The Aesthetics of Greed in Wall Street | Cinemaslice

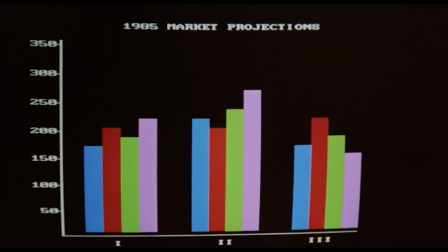4:09 It's bold and brash, and the central motivating factor is that green stuff, money.
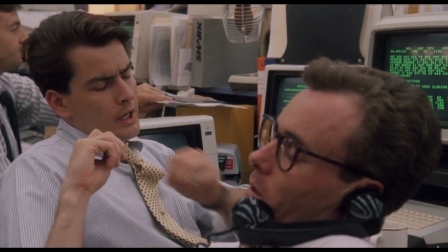4:15 Well, it certainly is to Bud at this point. And then we're in the office.
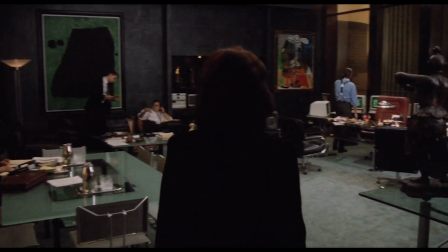4:20 The script calls for it to be hypermodern grey and black lacquer, as well as mentioning specific artists.
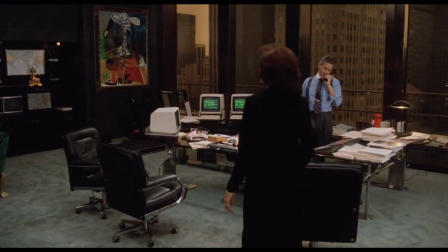4:25 This floor space is huge for a Manhattan office in comparison to every other one we see in the film.
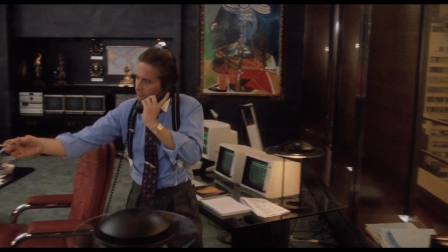4:30 There are paintings dotted all over the wall. Picasso, Juan Miro, Dubuffet.
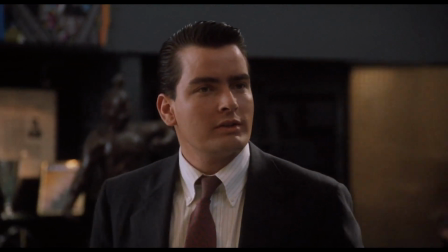4:36 There are glossy black slate walls, there's huge smoked glass windows, trophies, statues,
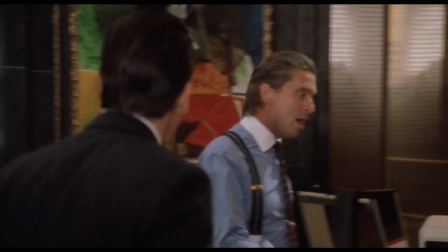4:40 world maps for domination, I guess, and burnished gold columns to match the door.
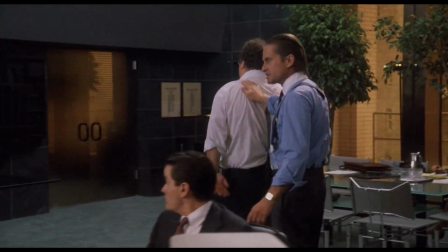4:45 It's a throne room, a gladiatorial arena, and the lion's den all at once.
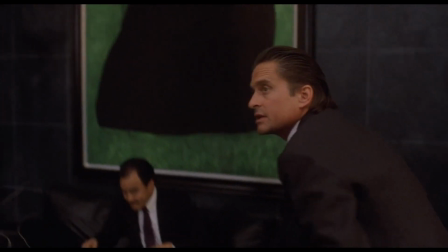4:52 Let's concentrate on just one painting in this room then, the one that Gekko specifically refers to during the course of the script. This is a Juan Miro painting.
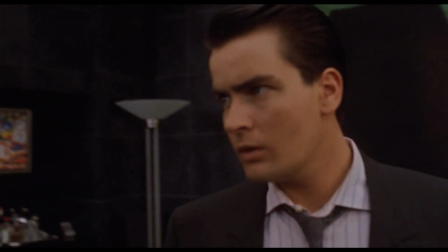5:00 It's an abstract landscape oil on canvas, and it was painted in 1974.
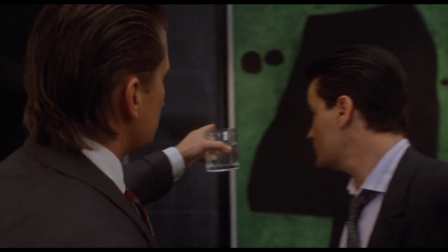5:07 This painting here, I bought it 10 years ago for $60,000. I could sell it today for $600.
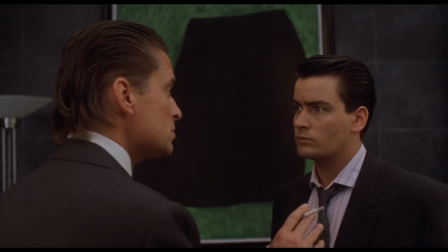5:12 Gordon is a little off on the pricing.
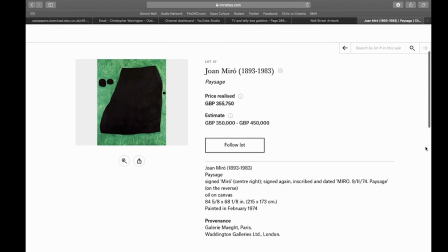5:15 We managed to track its last public appearance where it sold for £350,000, way back in 2001 at Christie's.
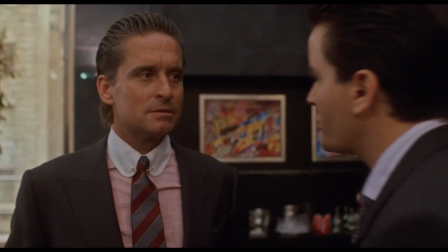5:22 So, what? Gordon likes art? No.
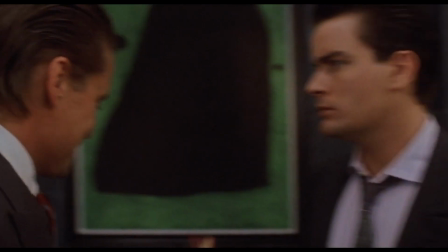5:28 No, it appears that Gordon doesn't care about art in the conventional sense.
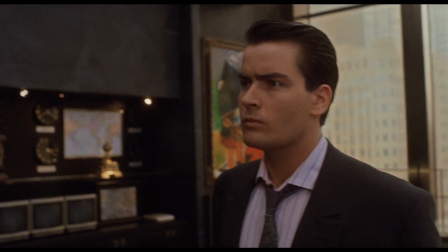5:32 In his own words, he's not a collector. He's an owner.
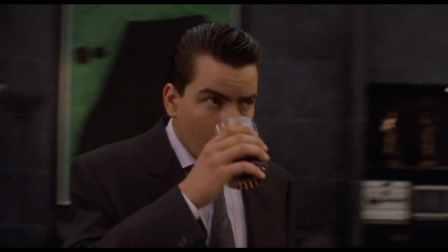5:38 I create nothing. I own.
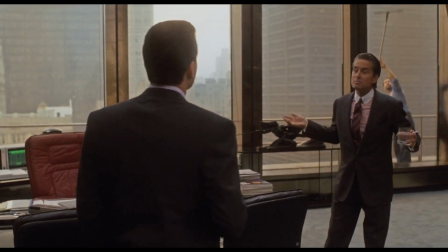5:42 So this assembly of pictures, they're meaningless to him, and there's no unifying theme.
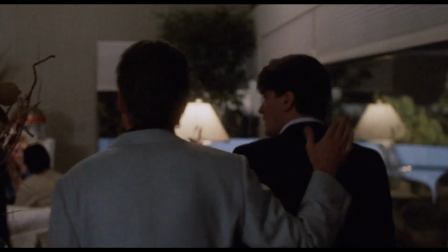5:47 There's nothing about the paintings in Gordon's office or his beach house that speaks to anything about his character.
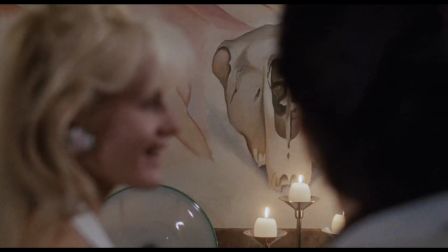5:52 There's no hidden depth to be revealed. They're not representative. Or are they?
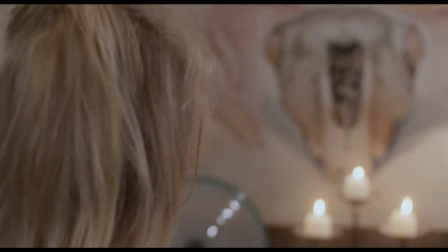5:58 I suppose there is one thing that ties all these pictures together. They're expensive.
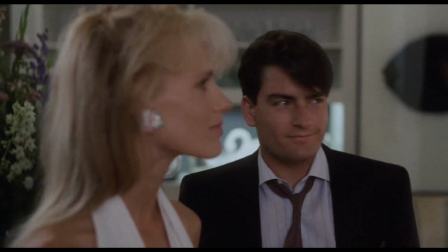6:04 This is part one of the aesthetic of greed. You own things just to own them.
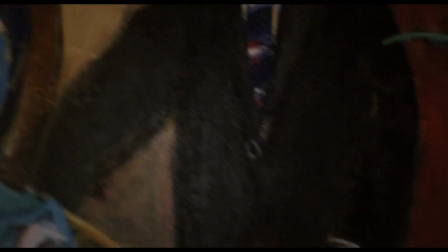6:09 They're trophies, wholly empty status symbols.
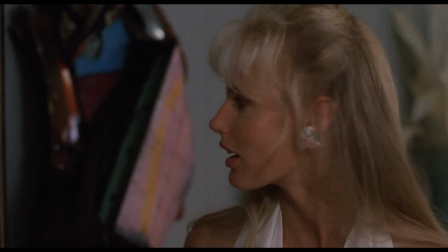6:13 Modern art, which Gecko seems to favour, appeals to him even more, because it frequently doesn't have a really obvious historical context.
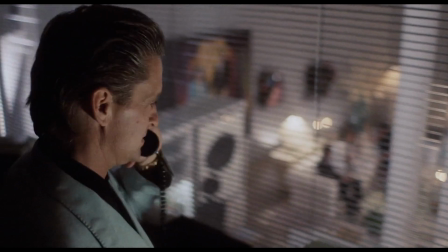6:20 It just needs to exist and be worth money. I doubt Gordon is a specific fan of Picasso's neoclassicist period, for example.
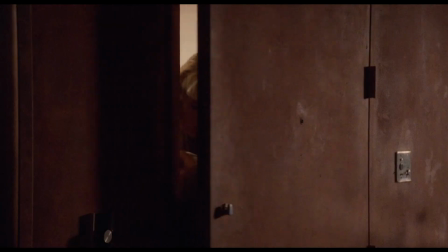6:28 He just really likes the expensive ones as long as they're on his wall. Throughout the film, the only art commentary is offered by Darian, Daryl Hannah's character,
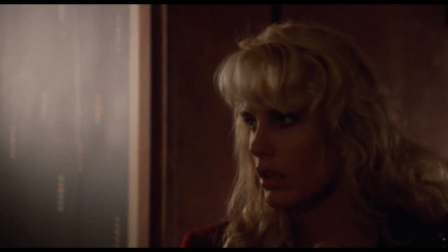6:36 who floats ineffectually throughout the film, eventually siding with Gordon for, surprise surprise, financial reasons.
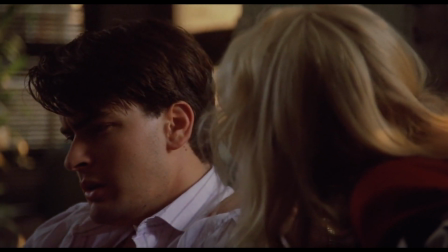6:43 So despite her protestations and pontifications about art, she eventually cares about the money a whole hell of a lot more.
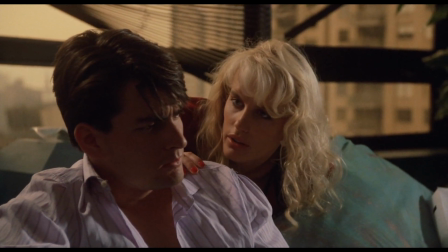6:50 Don't cross Gordon. He'll crush you.
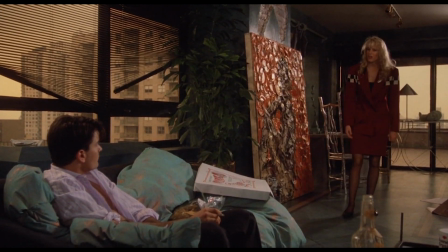6:53 Production designer Stephen Hendrickson confirmed that Oliver Stone personally vetted and approved almost everything in Gecko's office and, later, his beach house.
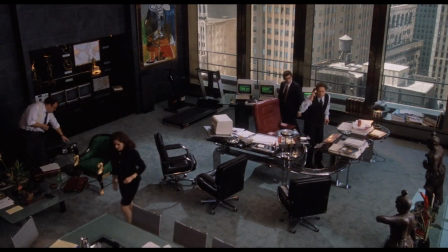7:02 All the items were purchased, rented, borrowed specifically from New York's high-end design galleries.
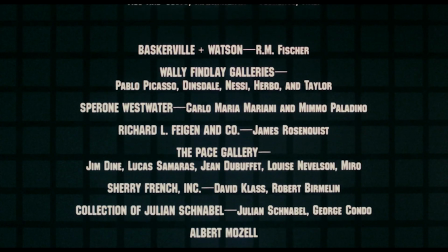7:07 You can see that in the credits. There's a whole list of where they borrowed them from.
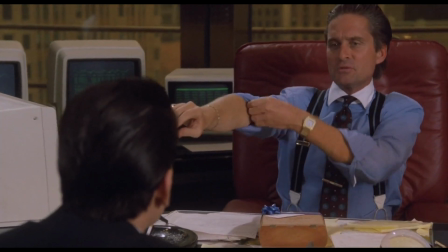7:11 Gordon's chair was purchased from the exclusive Pace Gallery and dyed oxblood red in keeping with his hunter-killer instincts.
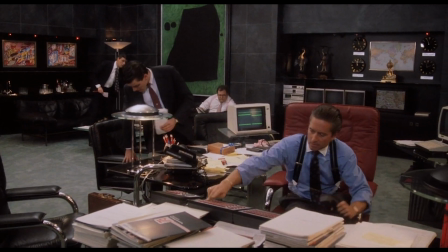7:18 See those fancy lamps on his desk? They're lighter layer quartz halogen lamps, not even available to the public at the time the film was released.
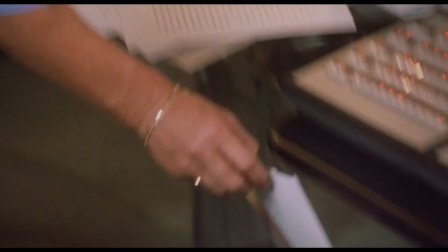7:26 All of this was done to position Gordon Gekko as not just being a man of the moment, but to be ahead of the times.
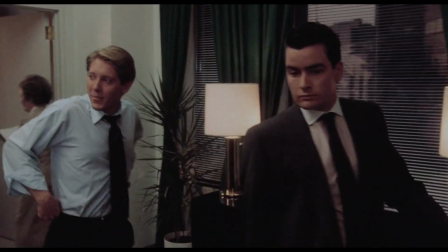7:33 Contrast this to every other office that you see in the film from an established figure, and they have all the trappings of old money,
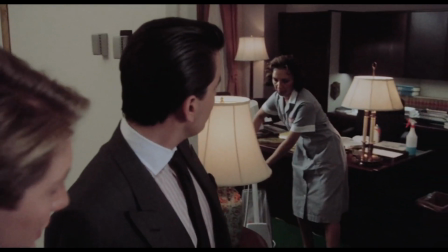7:41 dark wood furnishings and traditional artworks if there are any.
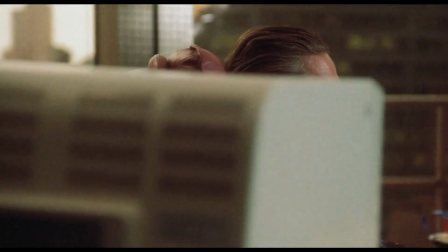7:46 And all this description of the office is before we get to the man himself. This is the archetype of the predatory businessman.
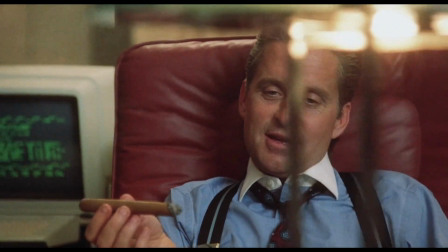7:54 Slick hair, gold jewellery, braces, collars and cuffs, ludicrously expensive suits, and a weird, ageless look.
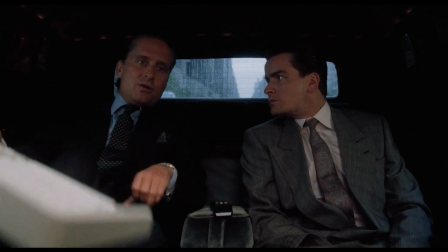8:00 Seriously, Michael Douglas was 43 when he made this film, but you'd be hard pushed to say what his age was supposed to be.
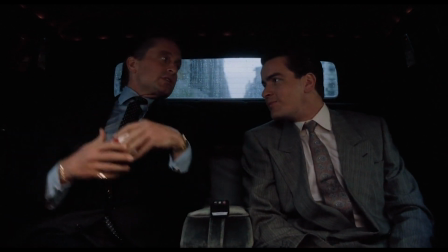8:06 Within 5 years, at the age of 47, he was,
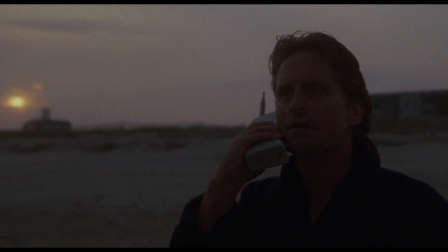8:10 inexplicably, Hollywood's go-to guy for erotic thrillers, and 3 years prior, he'd been a passable Indiana Jones variation in Romancing the Stone.
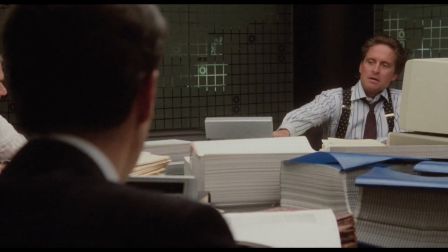8:18 But it's the role of the businessman that he's always returned to. Michael Douglas just looks at his best in a suit.
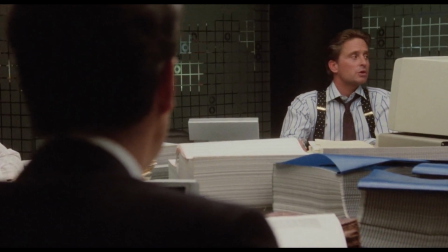8:27 And what about that hair?
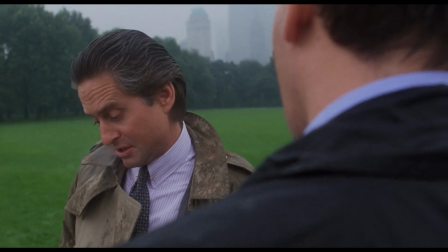8:29 Smooth, oily, streamlined, efficient, but he looks almost hawkish in the traditional sense of the word.
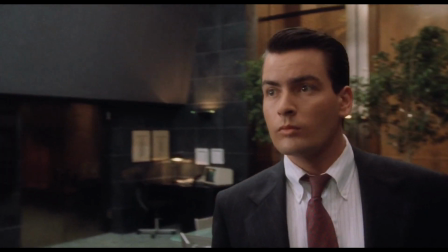8:39 So here he is, like a hawk, prowling through his office, and the verbal imagery is quite striking.
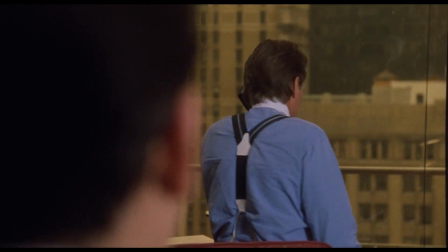8:45 They're analysts, they don't know preferred stock from livestock, all right? So you wait till it heads south, then we raise sperm count on the deal, okay?
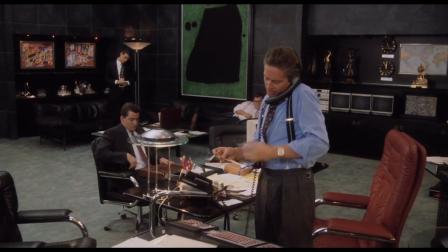8:53 Looks as good as on paper. We're in the kill zone, pal. We're lock and load. This turkey is totally brain dead.
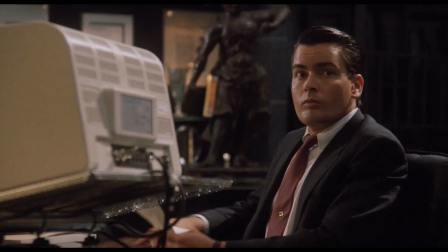9:00 Ollie, I want every orifice in his fucking body flowing red. We got close to 500,000 shares in the bag.
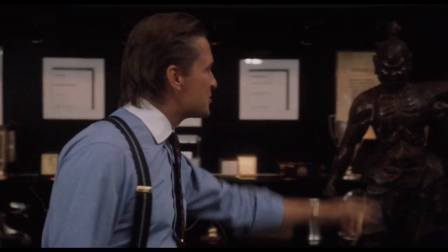9:07 Huh? The Terminator. Rip their fucking throats out. Stuff them in your garbage compactor.
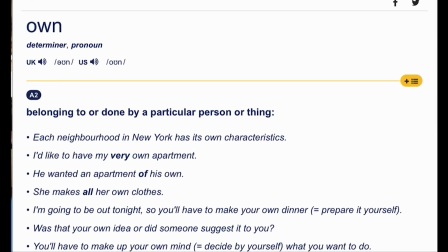9:12 So remember, Gekko doesn't collect, he owns. In the modern use of the word, that means to defeat or humiliate your opponent.
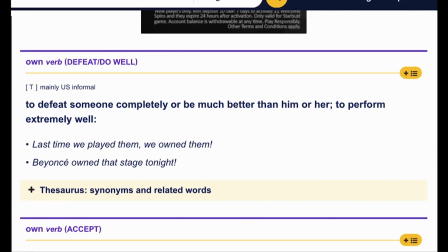9:20 That's exactly what Gekko does, and his approach to business is not friendly competition, it's war.
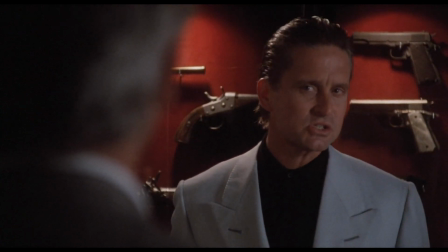9:26 Later in the film, he barters with a business rival in front of his collection of firearms, having boasted about how rare they are.
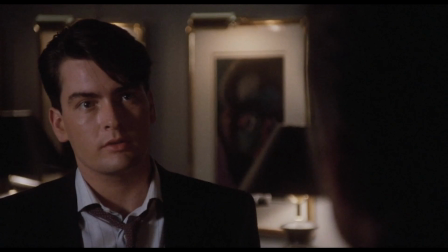9:32 As much of a cliche as it's become now, this is the film that introduced the idea of the businessman that reads Sun Tzu.
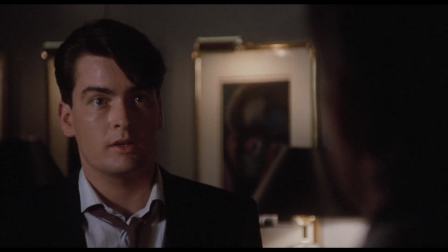9:40 If equally matched, fight. And if not, split. Reevaluate.
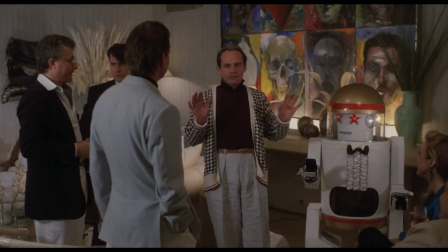9:46 He's learning, huh?
That treats each day as a Darwinian exercise in culling the weak.
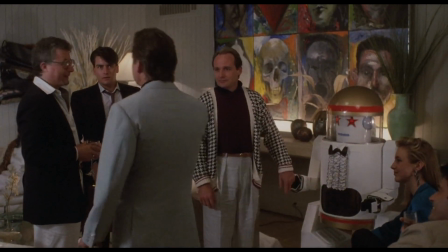9:51 Look, chaps, he even has a painting of trophy heads in his beach house. Not subtle.
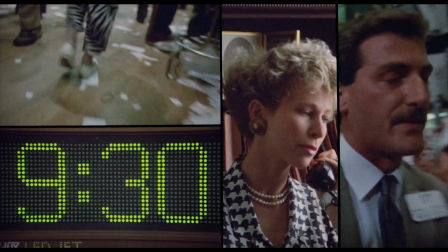9:58 So what? What does all of that mean? Well, surprisingly, I don't think it means that Oliver Stone hates capitalism.
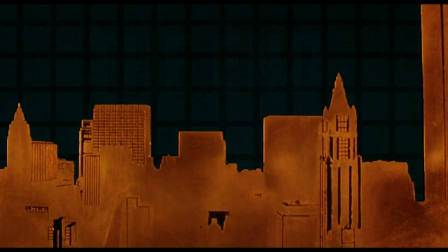10:06 Nor do I. I have an iPhone, it's amazing. But Oliver Stone, whose father was a stockbroker, saw something unhealthy about the rapacious greed,
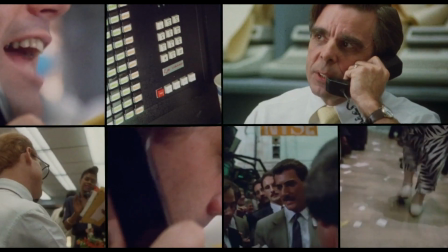10:15 the whole leverage buyout culture, and the new, more aggressive business attitudes in the 1980s.
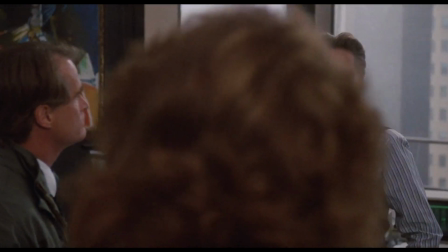10:22 So he separates Gecko. He takes this symbol of a dangerous, emergent greed, and he separates it out from all the others.
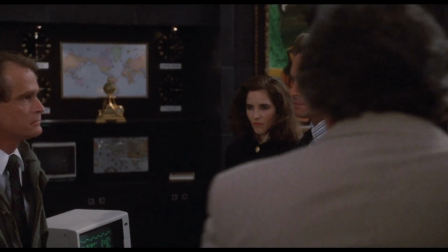10:30 He looks different. To Bud, he is seductive. He's a vision of progress.
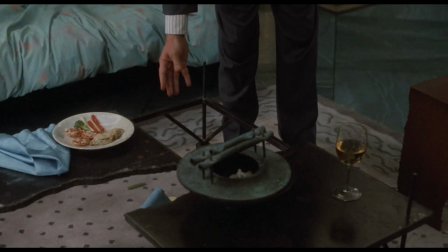10:34 But, like Bud's ridiculous art table and the fake exposed brickwork that he has in his fancy new apartment, there's nothing underneath it.
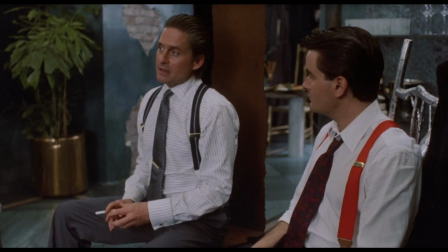10:43 It's almost completely functionless.
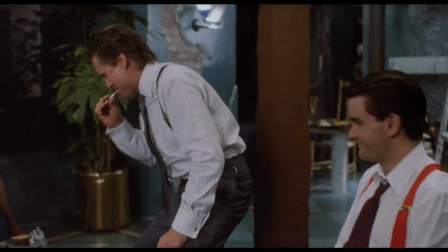10:46 It is a form of greed that has become so distant from serving a purpose in the real world that he's just a leech, a vampire.
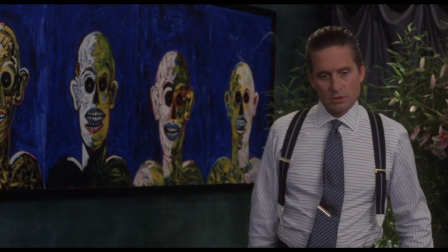10:54 There's even something faintly satanic about the way Gecko is framed at points in the film,
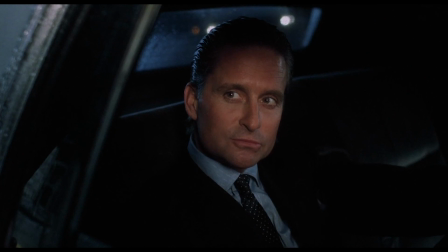10:59 especially when he's leading our Charlie, Bud Fox, into some of his seedier business practices.
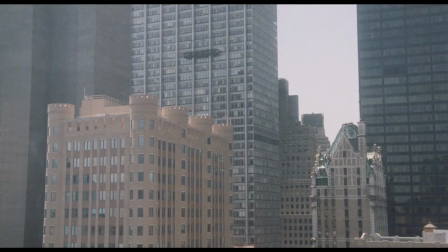11:05 So, like Gordon himself says, he owns. But as we understand, he doesn't appreciate.
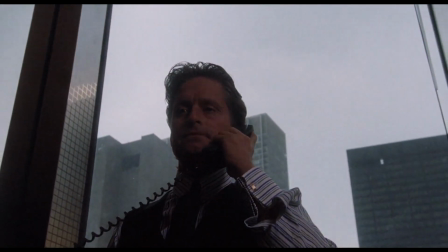11:12 In Wall Street, the aesthetics and the ethics mesh perfectly.
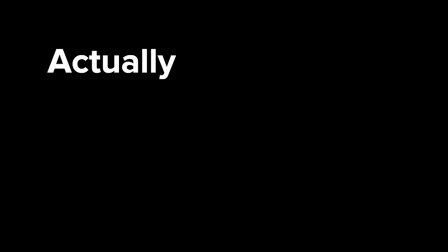11:18 Actually, scrap all that.
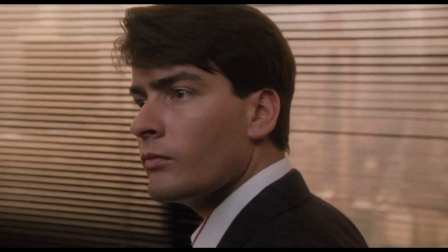11:20 I've been trying to say that these characters are projected through their surroundings and clothing as much as through their actions and words, and that this makes the film the most indicative of the 1980s,
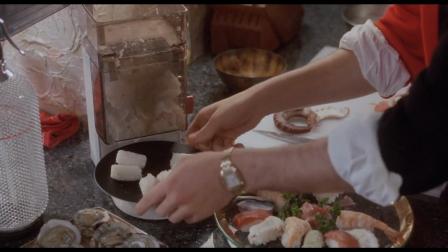11:28 but really, I should have just said, look at this ridiculous sushi making machine, is there anything more 80s?
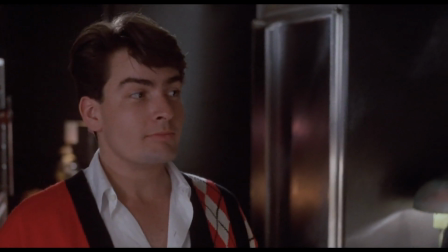11:35 No? Case closed. I mean, seriously, look at that kitchen.
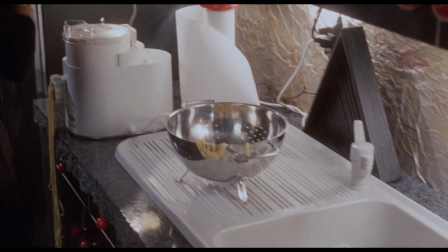11:41 Now, I'm quite proud of myself. I've managed to make it through the entire video, and I've not perved at any of the men.
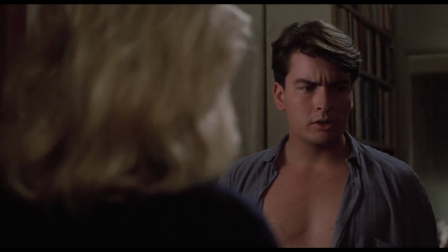11:46 Oh, hello, Charlie. Oh my.
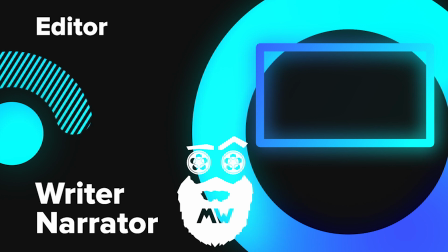11:51 Cinemaslice is written and narrated by me, Mr. W, but it's edited and given the preferred stock treatment by Charlie Travers.
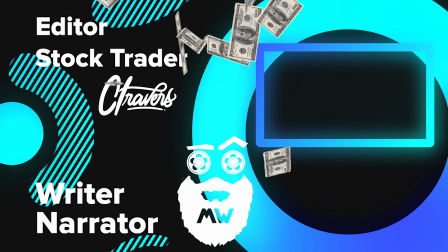11:58 I had a go at doing some of the editing again, so you can blame me if you don't like it. If you want to get in touch with either of us, then look at the information under this video.
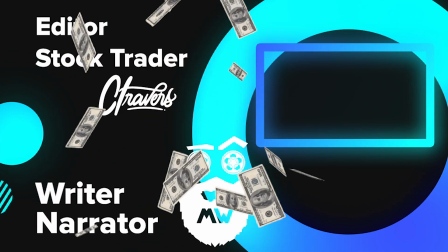12:05 Don't forget to like, subscribe, and leave a comment. We're on the lookout for suggestions for videos or any questions you've got about the videos we've made.
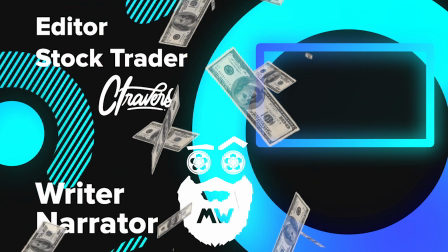12:12 Just don't send us any dogs, with or without fleas.
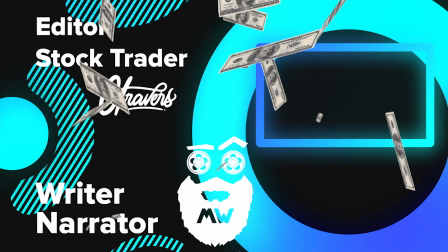12:16 Also, it would be great if you tweeted, Instagrammed, or just told people about this video to see if they might like it.
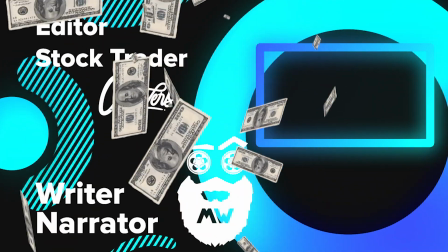12:22 We'll see you next time.